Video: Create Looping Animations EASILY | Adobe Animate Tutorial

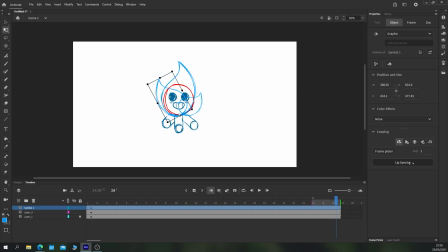So here at the moment, they start and end all at the same time. So what we do is just go over to our looping options. We take the first frame and make it start halfway through the loop. Do the same thing on the other frame, but make it start halfway through the loop.
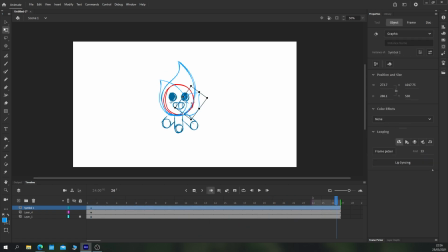Now we have our frames animating at different rates, but the loop still works. Go back inside our flame animation here and just remove that last duplicate frame because that's the copy of the first frame, which we don't need anymore.
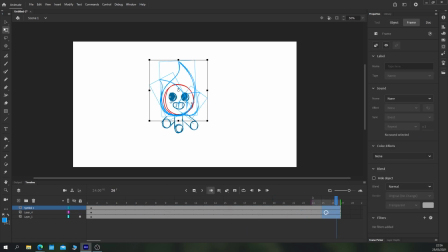And now we've got some looping flames that start at different points, but have the same perfect loop. So we create a little bit more visual interest. Let's turn on looping and watch it over and over again. There, that's looking much nicer already. Of course, at the moment, two of our frames are starting at the same point.
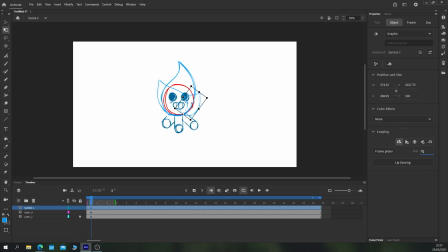So we'll just change the smallest one to start, say, at frame 19, which allows all three of the flames to start at different points. But because we have a perfect loop, they still loop seamlessly. This creates much more visual interest and looks so much better already, all just by offsetting the first frame of the loop.
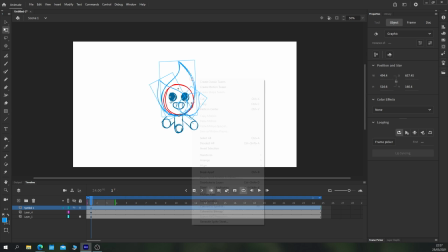So let's add a bit more visual interest by selecting all of our symbols, right-clicking and choosing Distribute to Layers. This pops all of them on their own layer. What we can do now is add a new keyframe at the end of our loop and a new keyframe in the middle of our loop and just go through and just edit the rotation of each of the flames individually.
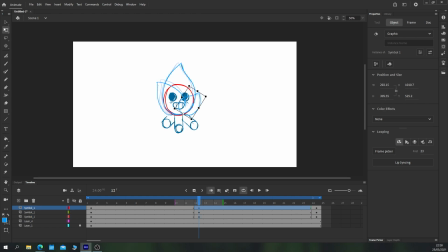So just tweak it just a little bit, move it over a touch, do the same for the top and the same for the right-hand side, bringing them in different directions, and then just create a nice classic tween, very simple, to create an extra bit of wiggle on our frames there. Let's see how that looks. Brilliant. Adds a lot more of that flickering motion to the flames.
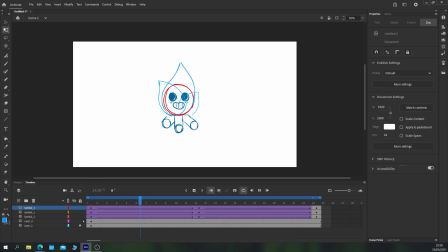And again, all this with one piece of frame by frame animation, which is great for us because it saves us a lot of time.
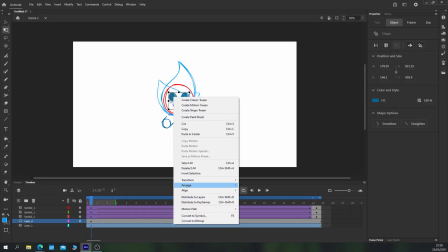So the next step is to animate the face. So let's take that face and cut it. Let's pop it on its own layer on top.
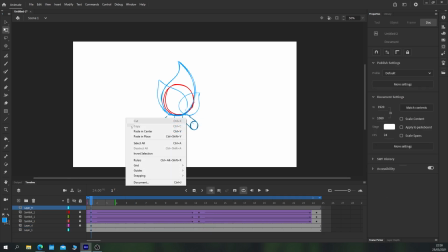Just paste it in place.
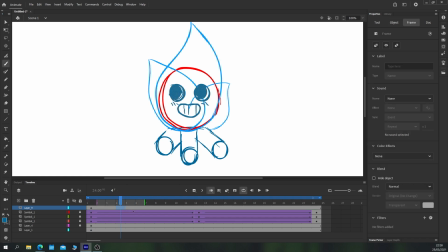Now, we want this to be a full 2 second loop, and we don't want the blinks to happen at any point where our other frames finish their loops either. So instead, what we'll do is I'll create a few keyframes on 6, 8, and 10, and I will create the blink on frame 6,
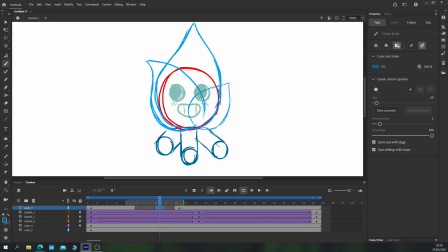the overshoot of the blink on frame 8, and the return to normal on the blink on frame 10. So here we have, for example, the eyes closing on frame 8, and I'll just redraw the mouth as well. Oops, let's get it correct this time. Perfect. And we'll give him a little eyelids as well.
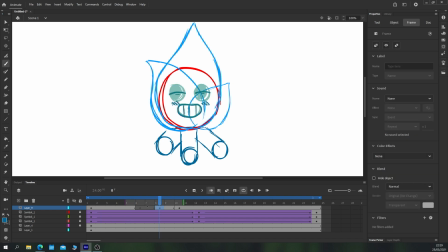So now we have him blinking. Let's move that back a bit. Let's do 8, 10, and 12. So frame 8, he blinks. Frame 10, his eyes open wider than they are in frames 1 through 7 and 12 onwards.
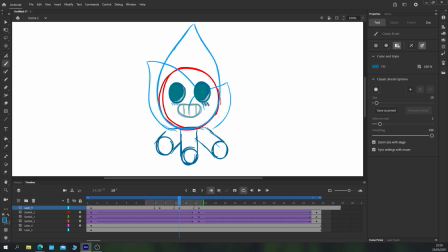This creates a nice little bouncing animation to his blink. So frame 8, his eyes close. Frame 10, his eyes open wider. And frame 12, his eyes go back to standard. Let's take a look at that. Just trim off those end frames. So we have this blink. But as you can see, if it blinks in the middle, you can see that it's where the loop happens.
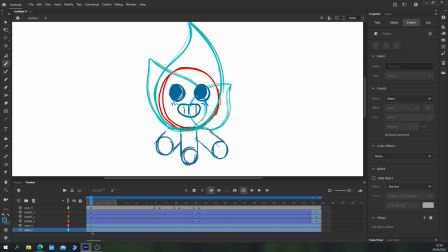It's just not it's not attractive enough. It's not appealing enough. Okay. So let's duplicate all of our frames just by holding Alt and dragging them. And now we have a full 2 second loop as opposed to the 1 second loop before.
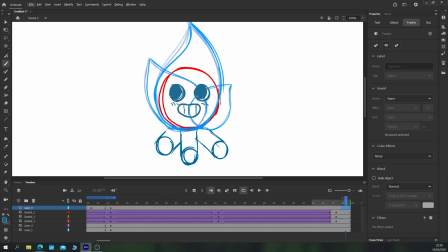Now that allows us to duplicate our face blink frames, extend the rest of the static frame to the end of the 2 second loop.
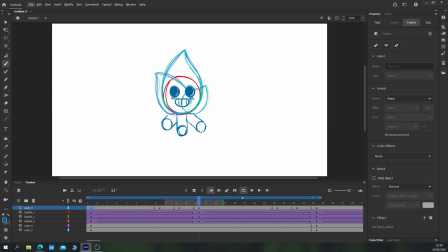And now we have a blink that is slightly better. Let's extend the loop as well all the way up to 2 seconds. So now we have two blinks that are closer together and a period of static, animation for the other sides of the loop.
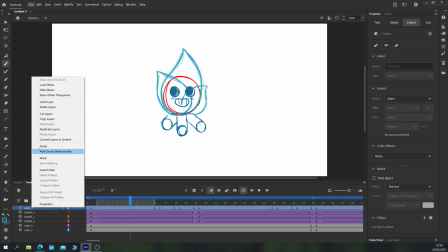Already you can tell this creates a much more seamless loop because it's harder to see.
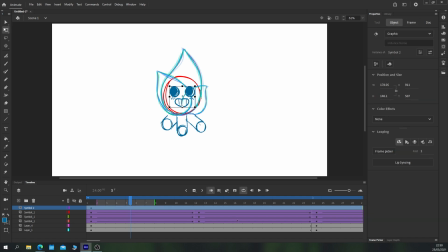Let's just convert that layer to a symbol again, just so that we can animate a bit more easily and keep our timeline neat.